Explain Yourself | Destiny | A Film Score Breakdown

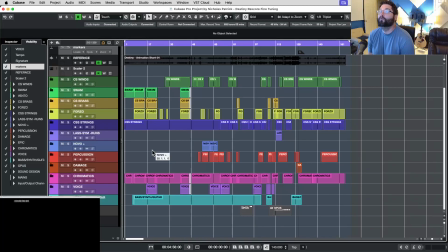15:01 First, the genre aside, it's my observation is, and maybe I'm wrong about this, but I think there's essentially two types of film scoring.
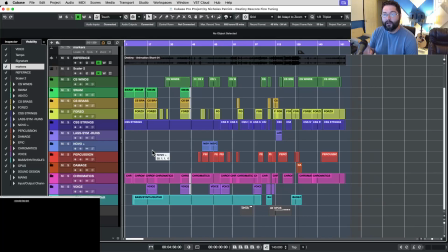15:16 And you can blend the lines a little bit, but it's either underscore or a needle drop. And that might not be the right terminology. So a needle drop is like a reference to a record. And a needle drop, just a song plays, right?
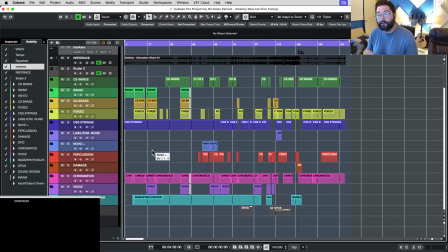15:35 And the song, while it may be effective for the movie, it doesn't actually care what's going on in the film. So it has to be used in a place where there's, I don't know, not a lot of hit points that are needed, right?
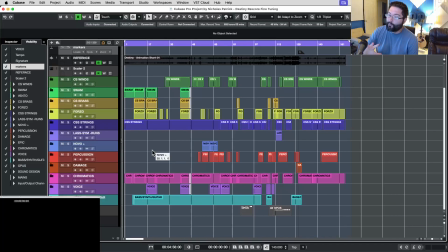15:51 You don't need to emphasize this moment or that moment in the movie. Montages are pretty typical. Okay, so There is a needle drop, and then there's underscore.
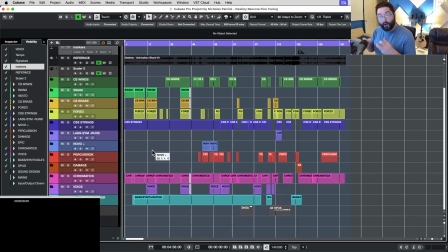16:05 So the way I use the word underscore, underscore reacts to what's happening on the screen, right? It is dancing and breathing in real time with what's happening. Now, it's not Mickey Mousing, not every moment at least. I mean, cartoons, you can Mickey Mouse a little bit.
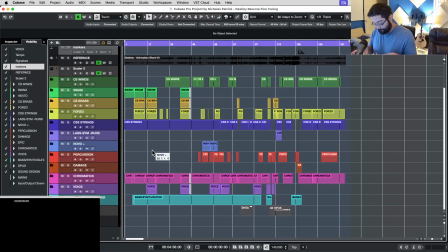16:25 Mickey Mousing means you're musically copying what's on the screen to such a degree that it's cartoonish, it's silly.
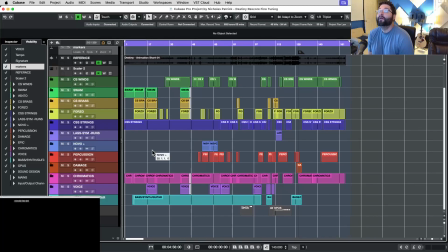16:42 But that's not an insult, it's just a style. However, underscore, let me get back to it. It lives and breathes, right? So I started with Needle Drop. Of course, it's not a popular song. It is a big band jazz piece that I put together.
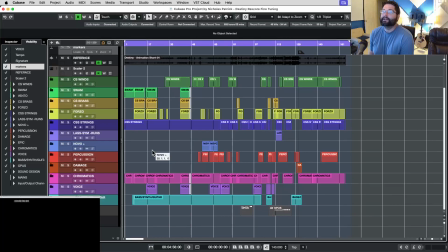17:01 Why did I pick big band jazz? I'm just going to play this a little and talk. Maybe I'll turn this down just a hair. All right, so why did I pick big band jazz? For a few reasons. So one, it's familiar. So in these Pixar kind of shorts,
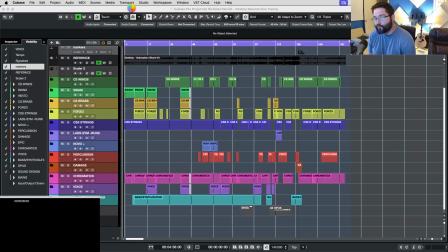17:22 these Pixar kind of movies, you know, this cartoon, there's a strong association with kind of a swing, happy, upbeat jazz, right? It started with Toy Story.
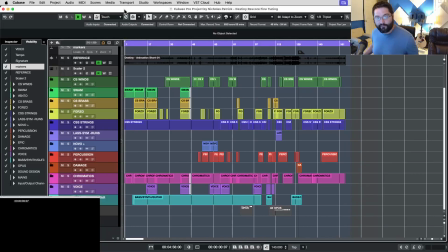17:37 If you remember, You Got a Friend in Me. Now, it's not jazz like some people might think, but it is big band. It's big band jazz. It's fun. It's got a bit of a swing time to it.
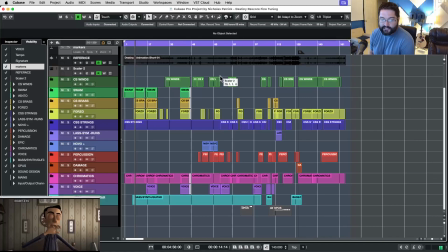17:51 So the reason I chose big band jazz is because... turn this down a little. The reason I chose big band jazz is because I wanted to start the emotion out in a high place, right? I mean, what we're getting from
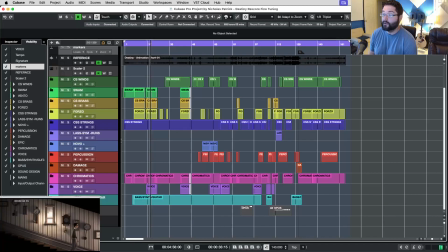18:11 the picture is this is a pretty happy guy, a little obsessed with time, but he seems to have his stuff together. And look, that order brings a smile to his face. This is a happy guy. So I went with something upbeat. And again, a needle drop, it doesn't react, right?
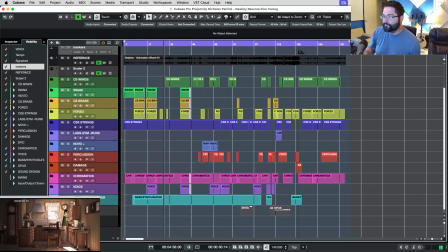18:29 All it does is set the mood. It is typically one emotion. That's it. And all we have here is, yay, yeah, everything is all right. And I chose everything is all right so that
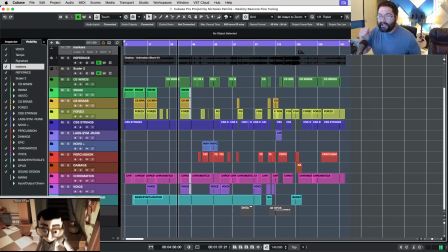18:45 at the point where he gets hit by the bus, it would be even more shocking. So this is also misdirection. So it will be that much more effective. Have you noticed when the bus hits, I cut the music hard.
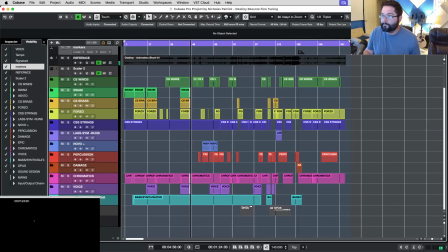19:05 Right?
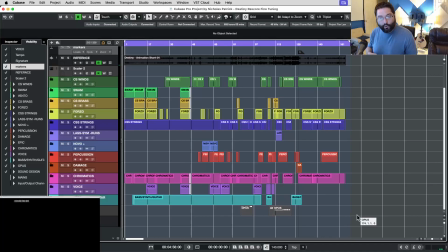19:05 So see, again, underscore, I'm sorry, needle drops, they just set the tone. They don't interact with the movie. They just set the tone. They're kind of fun, or they're kind of dour, or they're kind of sad, you know, whatever.
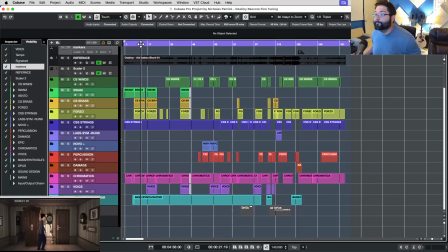19:22 They really have just one emotion. The familiarity point, I'm going to readdress that just for a moment. Familiar is good. Of course, people want to, I would say people should strive to make something new and something unique.
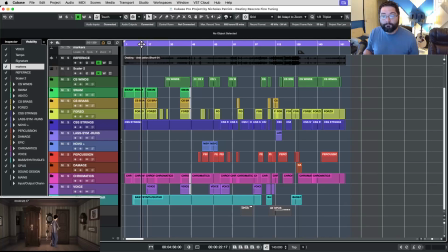19:43 But we're pretty far along in cinematic art these days. And it's hard to really step so far out of the box that it will be listenable. You know, you start to get into atonal weirdness and people like, this is just so far off the beaten path.
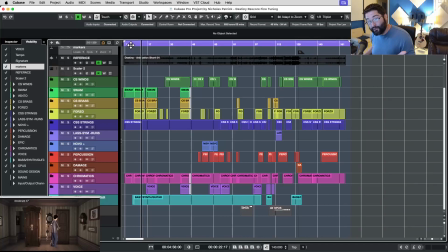20:02 I don't even know what this is. Familiar is good. Familiar sets them being the audience at ease. Of course, you don't want to beat them over the head. Variety is also good, but familiar is good.
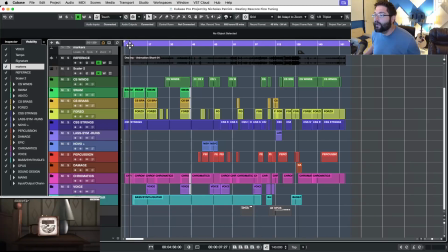20:18 So I might be belaboring that point. I'm sorry. I'm going to move on. So again, two gears, there's needle drop and underscore. So this is the only moment that's not true.
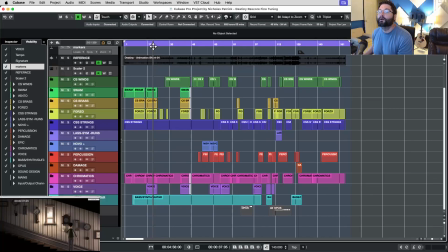20:35 I go back to just setting the mood when the sunlight washes over him for a brief moment. But every other moment in this picture, I went with underscore, which reacts with what's happening in real time.
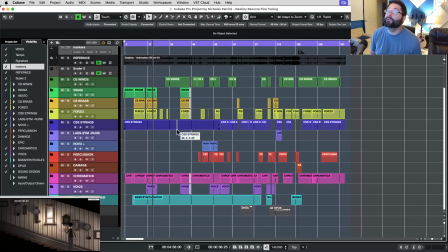20:51 I probably over-explained that. Please forgive me. Find the moment where he wakes up. All right, so he's getting hit by the bus. All
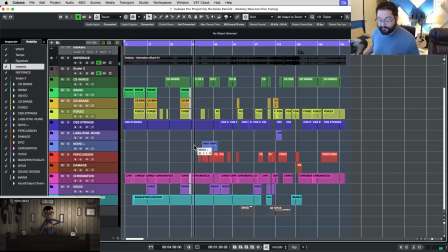21:05 right, so that is the motif right there. Except I played it rhythmically different. It's the same notes. There it is again. So each time something kind of odd happens, I chime in.
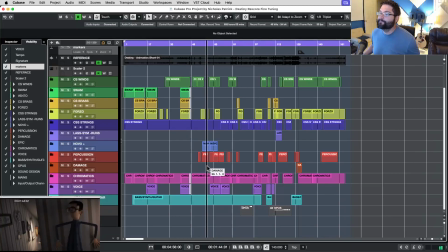21:21 Okay, so this is... there it is again. All right, this is kind of spy music. So why did I go with this? Why did I go with spy music? Because he's sneaking around and it's a cartoon, right? Let me back up a little.
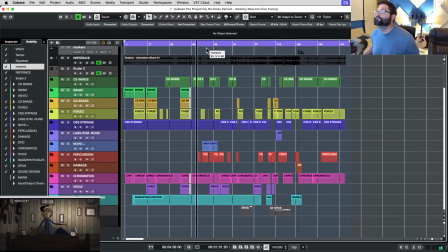So I introduced the motif to associate it with something odd, something otherworldly happening.
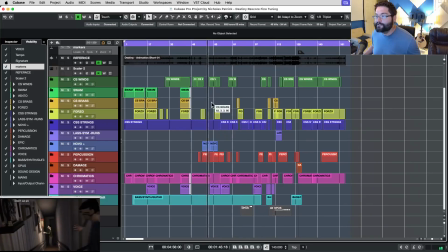21:51 Again, this is lighthearted sneaking around music. He doesn't know what's going on, right? He doesn't know if whoever this other person is, he thinks it's himself. Can he see me?
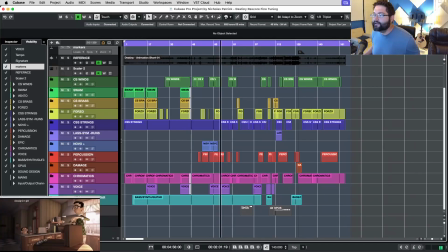22:06 I'm building tension here a little bit, right? He hides. Now this moment right here, right? I change to a 3/4 time signature and I go with kind of a Edward Scissorhands,
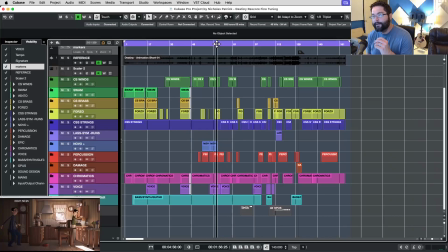22:21 Danny Elfman vibe, because he figures something out in the moment, right? He doesn't know what's happening, but he will start to learn the rules of this strange time vortex prison loop that he's in.
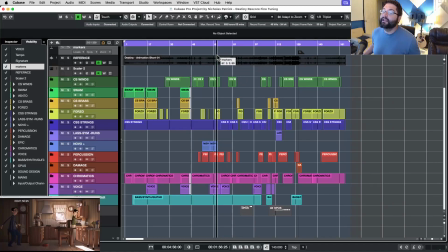22:37 And in this moment, he realizes that he can't see himself, right? Now, that might not be a huge revelation, but it's his first revelation. And I pair that with, again, that Danny Elfman.
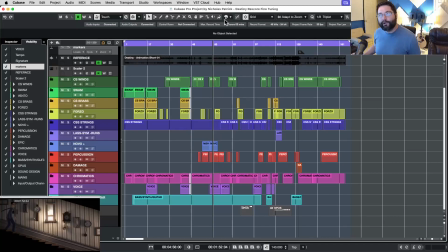22:50 It's spooky and mysterious, but not scary. I mean, Danny Elfman's really just a master at that. You know, the vibraphone and the choir just usher in that I don't know, dream theater
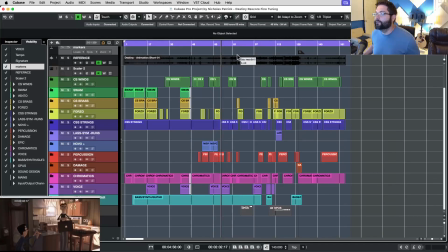23:08 type of spookiness. All right, let me go back here. Back up just a little bit.